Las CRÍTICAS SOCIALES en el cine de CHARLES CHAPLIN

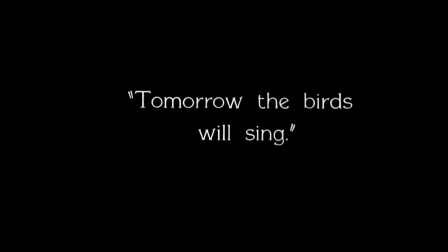[4:03]
O sea, que mañana será otro día hermoso,
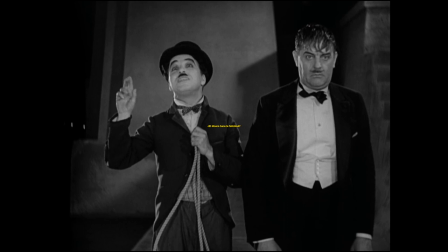[4:06]
que la vida es bella y que tiene muchas cosas que son para valorarlas. en este acto entra un cuestionamiento clave.
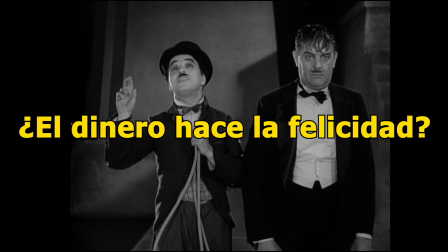[4:13]
¿Cómo es posible que una persona con tanto dinero recurra al alcohol y a cometer actos suicidas? ¿Acaso el dinero no hace la felicidad? ¿Qué le puede faltar?
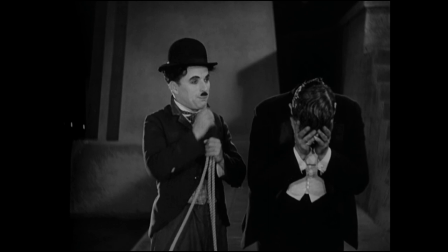[4:22]
Son planteos ingenuos, pero que abundan, y es en esta lógica ingenua que Chapin está mostrando que estas cosas suceden. No, no necesariamente la plata hace la felicidad.
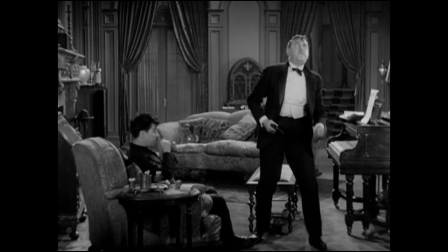[4:33]
El rico, en estado de ebriedad, termina agradeciéndole y lo invita a su mansión, donde nuevamente Charlotte le evita el suicidio.
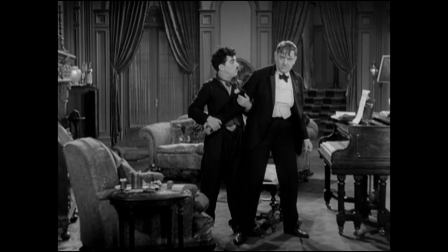[4:41]
Si bien suena irreal, creo que en el uso de la exageración está el elemento satírico que quiso usar Chaplin.
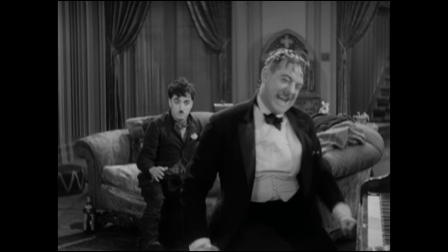[4:48]
De la profunda tristeza, el rico pasa a una exacerbada felicidad y salen a bailar.
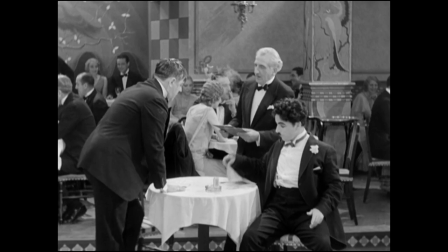[4:54]
Desde entonces, desarrollan una amistad que sin embargo es hipócrita.
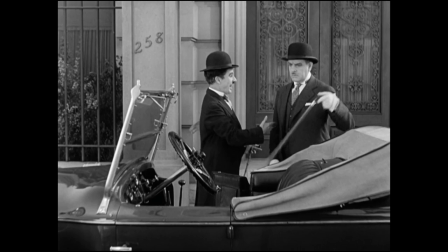[4:57]
El rico solo reconoce a Charlotte cuando está borracho, sobrio, niega conocerlo y lo desprecia.
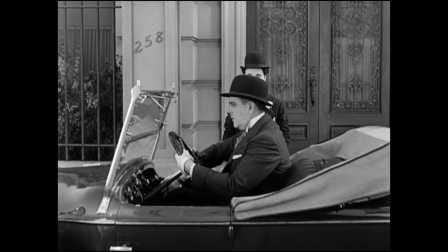[5:03]
En otras palabras, es un amigo que solo está para la joda, para el lío, para el gochinche.
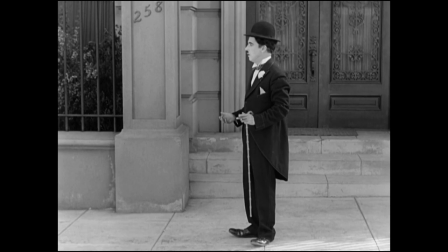[5:09]
Charlotte le significa un desecho. Solo sirve cuando su mitad ebria sale a la luz.
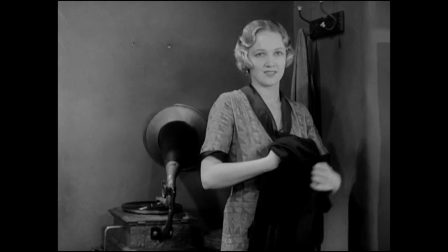[5:18]
La mujer ciega vive con su abuela en un hogar humilde que corre peligro de ser embargado si no paga una suma de dinero.
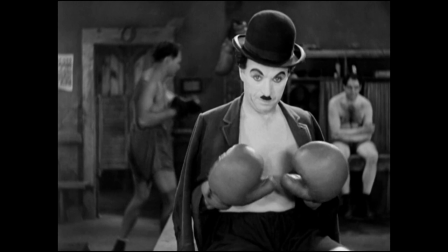[5:27]
Charlotte, enamorado de la dama, le promete que al día siguiente pagará el embargo y una operación para que recuperase la vista.
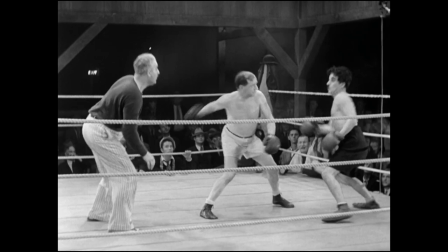[5:35]
Se anota en una pelea de boxeo que se desenvuelve con gracia y esa comicidad que caracterizó a chaplin pierde
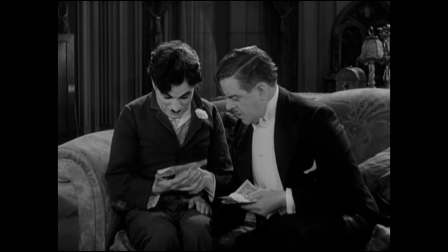[5:46]
y se va decepcionado a la salida se encuentra con su falso amigo
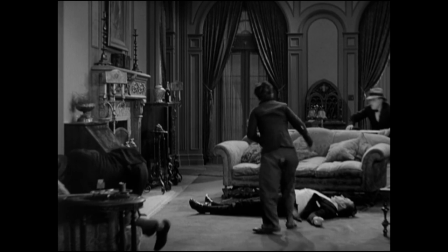[5:51]
ebrio que le regala dinero charlotte lo salva de que dos ladrones le roben
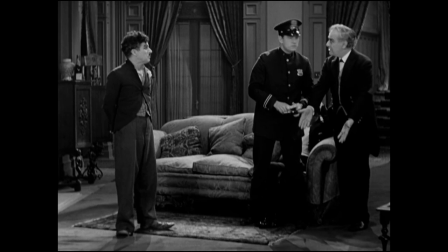[5:56]
llama a la policía y en un confuso episodio él queda tildado como ladrón
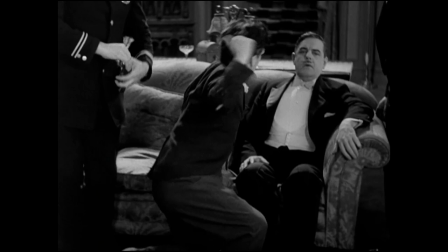[6:00]
como si le hubiese robado el dinero que le fue obsequiado chaplin utiliza la
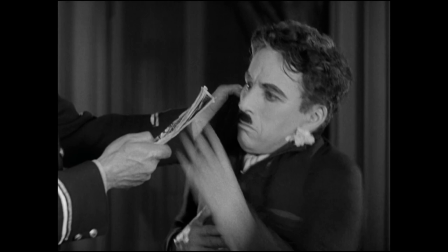[6:05]
sátira para dar a entender que el acusado es potencialmente el que cumple con todos los estereotipos de ladrón,
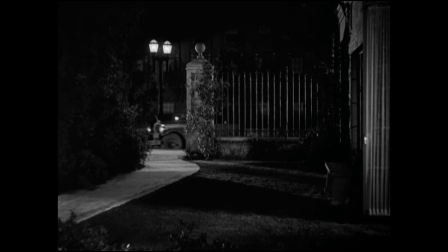[6:12]
pobre, desprolijo y con las manos en la masa.
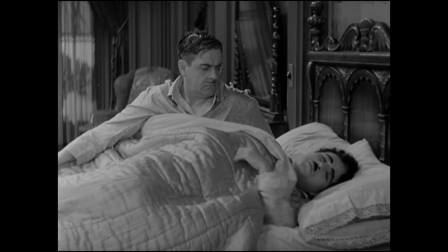[6:16]
Charlotte es un vagabundo profundamente desafortunado que a pesar de todo trata de sonreírle
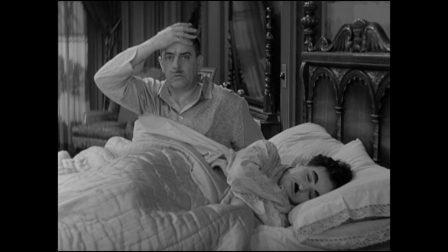[6:22]
a la vida y el hombre adinerado solo lo busca cuando su parte más miserable sale a la luz,
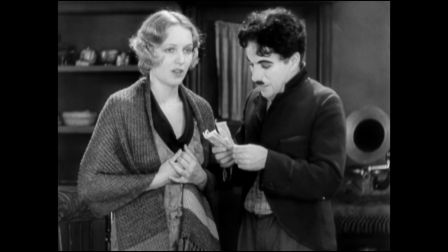[6:28]
en realidad no necesita de él.
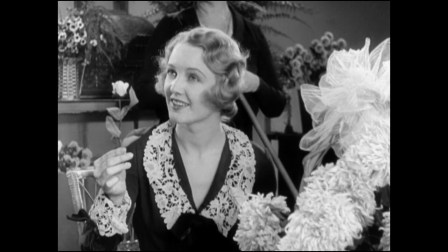[6:33]
Le da la plata a su enamorada que paga el embargo, la operación óptica y recupera la vista.
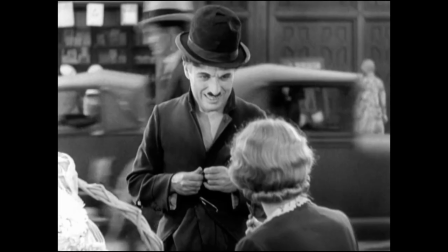[6:38]
Hacia el final se encuentran y ella termina reconociéndolo.
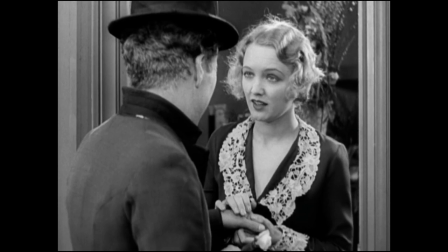[6:42]
Era el mismo hombre que siempre le había comprado flores con dinero ajeno, el que le había ayudado como nunca nadie.
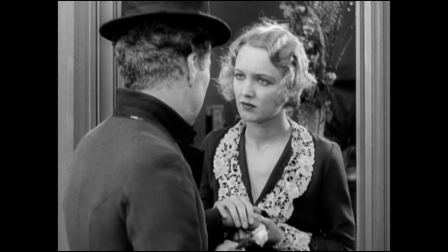[6:49]
Le da la flor, lo toma de la mano y se miran intensamente por primera vez. Ella sabe que ahí hay algo, que no es lo mismo que mirar a cualquier otra persona, y acá perdón por lo cursi, pero es casi como para frasear a Saint Exupery lo esencial es invisible a los ojos por lo que él fue como persona con ella, más allá de que haya recuperado la vista, tema no menor, como conclusión si bien decir que una película es esbozar una ideología, lo cual queda muy pobre a mi gusto, esta cinta nos deja un mensaje, la plata no hace a la felicidad, además de que el mundo es un lugar cruel, hipócrita e injusto
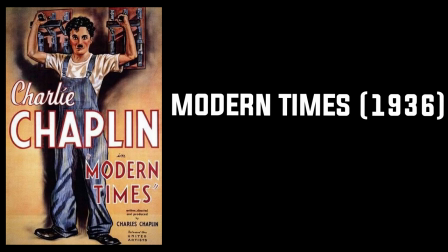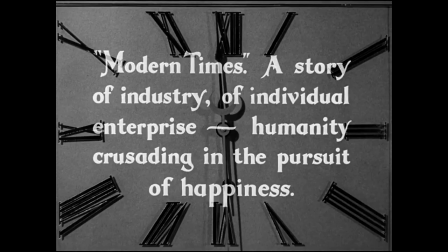[7:38]
La película ya arranca con un mensaje fuerte y explícito. Tiempos modernos. Una historia sobre la industria, la iniciativa individual y la cruzada humana en busca de la felicidad. De fondo hay un reloj. Aluda el paso del tiempo, pero no como algo meramente filosófico. Yo lo tomo más por el lado de que las horas vuelan.